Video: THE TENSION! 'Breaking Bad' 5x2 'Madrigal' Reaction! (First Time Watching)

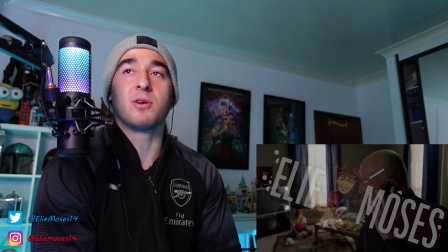[33:13] Can you come to my house?
This is the biggest setup of all setups.
All right.
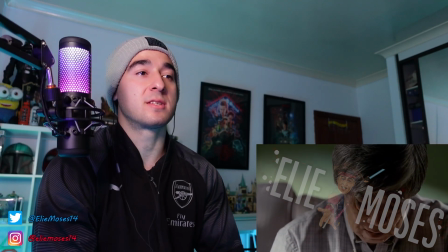[33:19] You give me 2 hours.
Surely Mike knows it's the biggest setup. He's probably got Hank and Steve right in front of him.
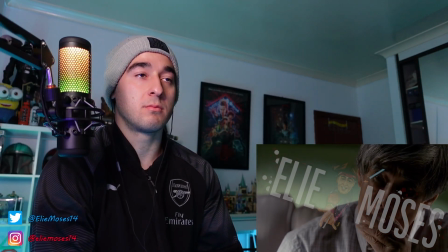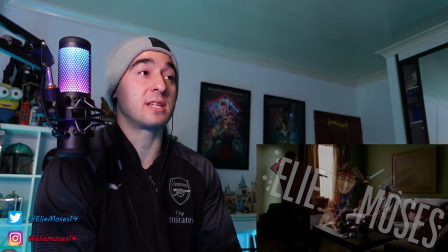[33:31]
Oh, no, that's not Hank or Steve. He's got someone in front of him.
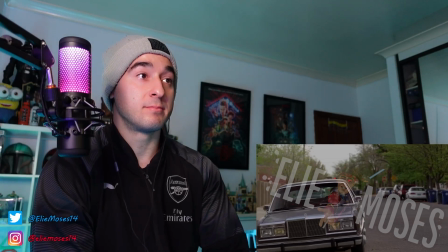[33:39]
That guy looked German. Seems like there's other individuals doing cleanups.
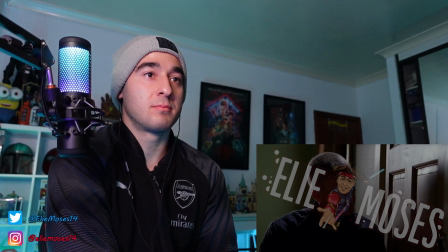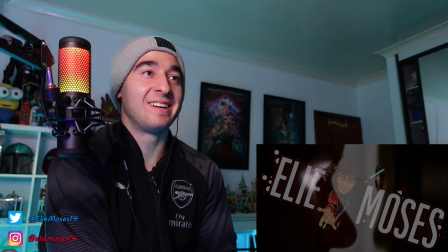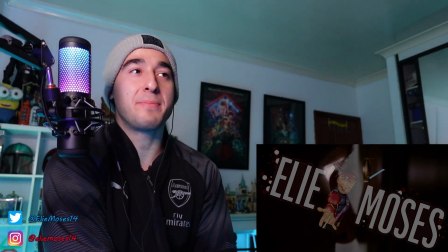[33:54]
Through the peephole again.
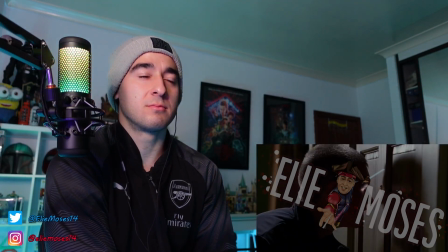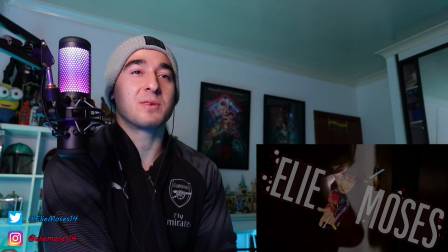[34:03]
Oh, you ain't gonna use one of Kaylee's plushy dolls.
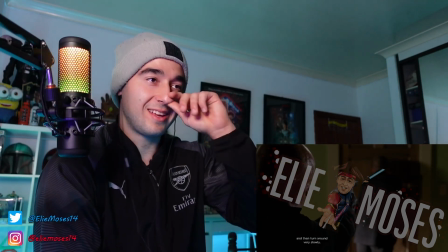[34:08] I'd like you to drop your gun where you stand and turn around very slowly.
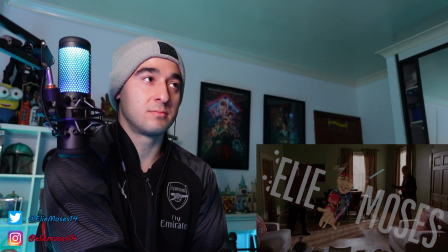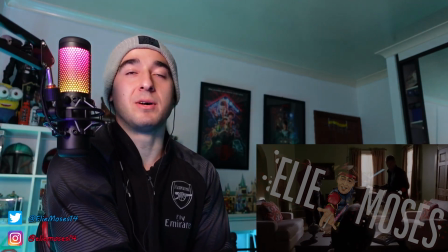[34:19]
Man, you can tell Mike doesn't want to take another body, man. He doesn't want to clean more things up. He will if he has to, but...
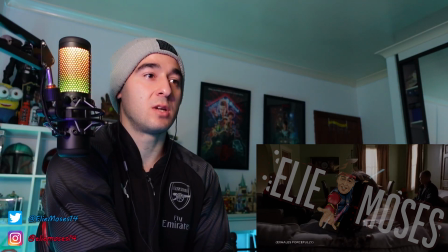[34:29]
Oh, Charles dead!
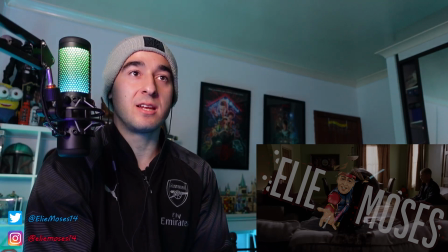[34:34] How much was she going to pay?
Was that Lydia? Did Lydia put him...
Was Lydia, is that her name? 10,000 a name.
That girl is trouble, man.
How far did you get down the list? Just Chow.
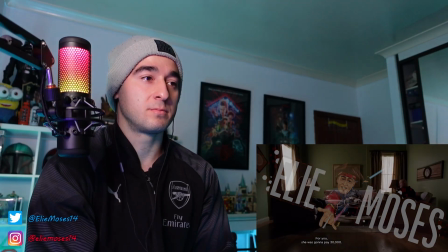[34:47] But I figured I'd start with you. Wait. For you, she was going to pay 30.
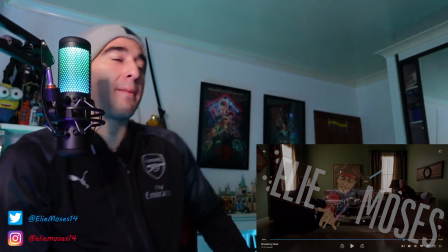[34:53]
Okay, I take back what I said about, is it Lydia being potentially related to Mike or Gus, maybe?
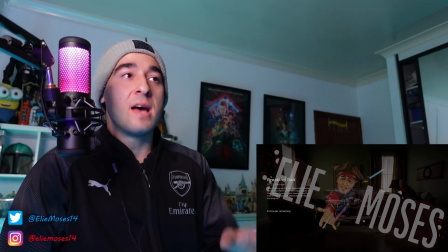[34:59]
Gus, potential, but like, yeah, I love the framing right there as well.
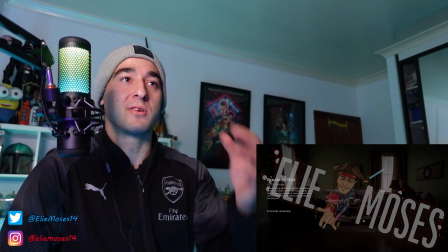[35:04]
The perfect three-way framing, yet again, as the camera sort of pans down to reveal Chow's head, was it?
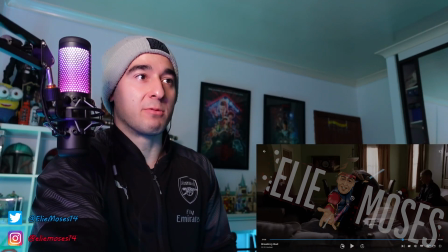[35:10]
I want to see that again. The reveal of his sort of head right there,
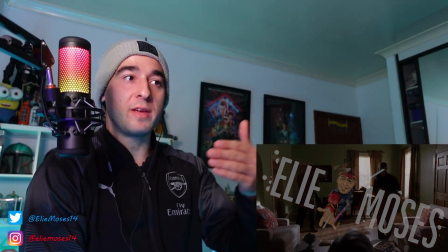[35:15]
as they sort of take a seat in one motion and the camera's moving backwards and slowly panning down, and you think Chow's just watching, but no,
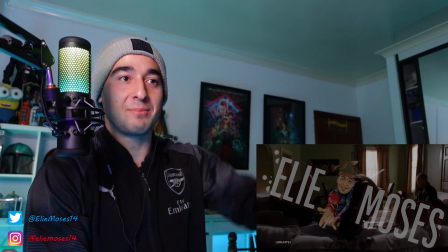[35:23]
you see the little remnants of his brain on the couch and the blood, and you're just like, damn, Chow's dead, and he got taken out.
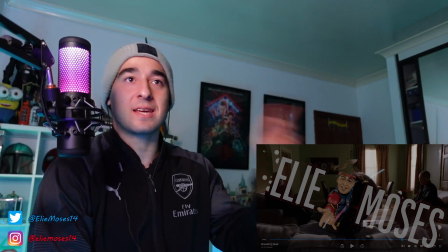[35:30]
And it was a tie into the character at the beginning of the episode,
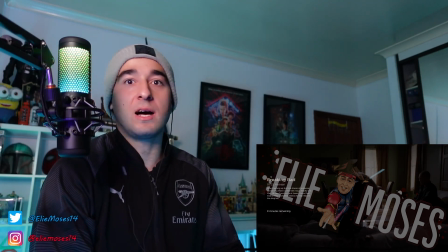[35:33]
who's probably so anxious at the moment that she made the call with the higher ups in the German place or whatever she's connected to start, you know, taking action with that kill list, those 11 names, because she probably didn't trust Mike's word right there about, you know, his boys being solid.
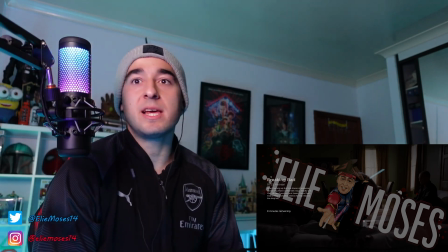[35:49]
And because of that, Mike has to get involved probably again, and he's probably going to go back to Walt and think to himself, you know what,
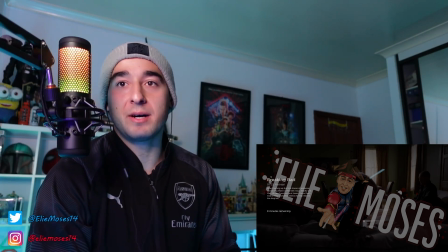[35:56]
about that, I need to make some money probably, because the government's going to take Kaylee's.
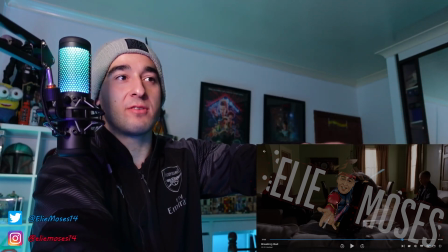[36:01]
But again, the perfect three-way framing right there with sort of Chow's brain splattered head out of focus,
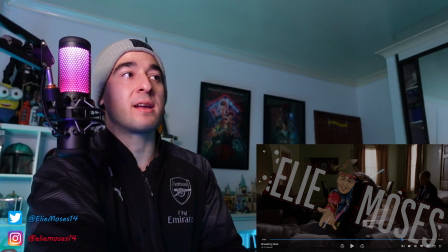[36:08]
but then you have the hitman and Mike in focus on the left and right hand side of the screen.
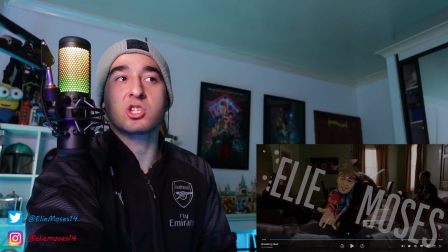[36:13]
It's like perfect dividing of the frame here. And they used a similar shot right there as well in the interrogation scene with Hank and Steve Gomez, I believe,
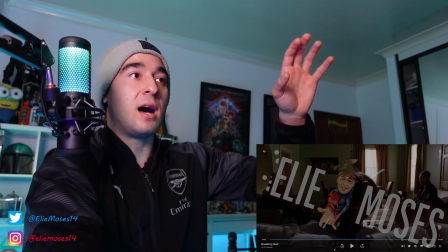[36:21]
from the back of Mike's head, revealing Hank and Gomez on the left and right hand side of the scene.
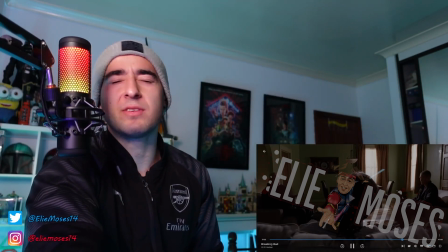[36:27]
I love this show. I love it.
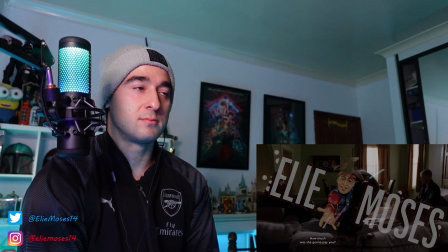[36:33] How much was she gonna pay? 10,000 a name. That's all? 111,000? How far did you get down the list?
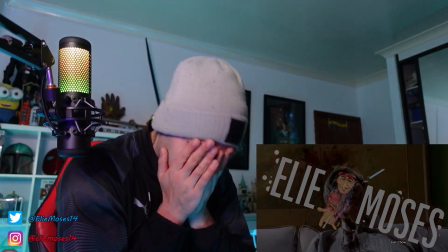[36:44] 110,000. Just Chow. But I figured I'd start with you.
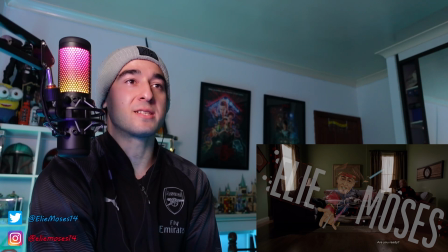[36:52]
I know. Brain splatter.
Are you ready? This is my...
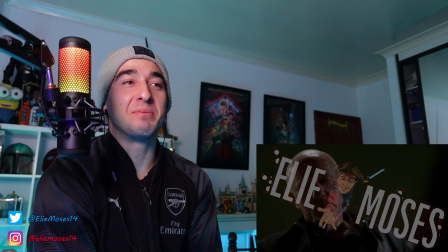[37:02]
The silencer makes it sound more impactful. I swear, it just does. That's one of his boys probably as well.
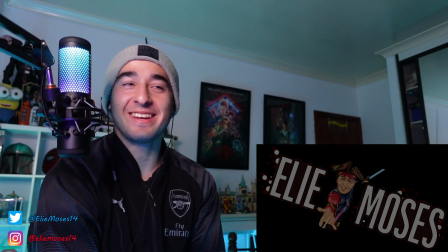[37:16]
That question, man. Are you ready? Are you ready to die? Like, yeah. Crazy.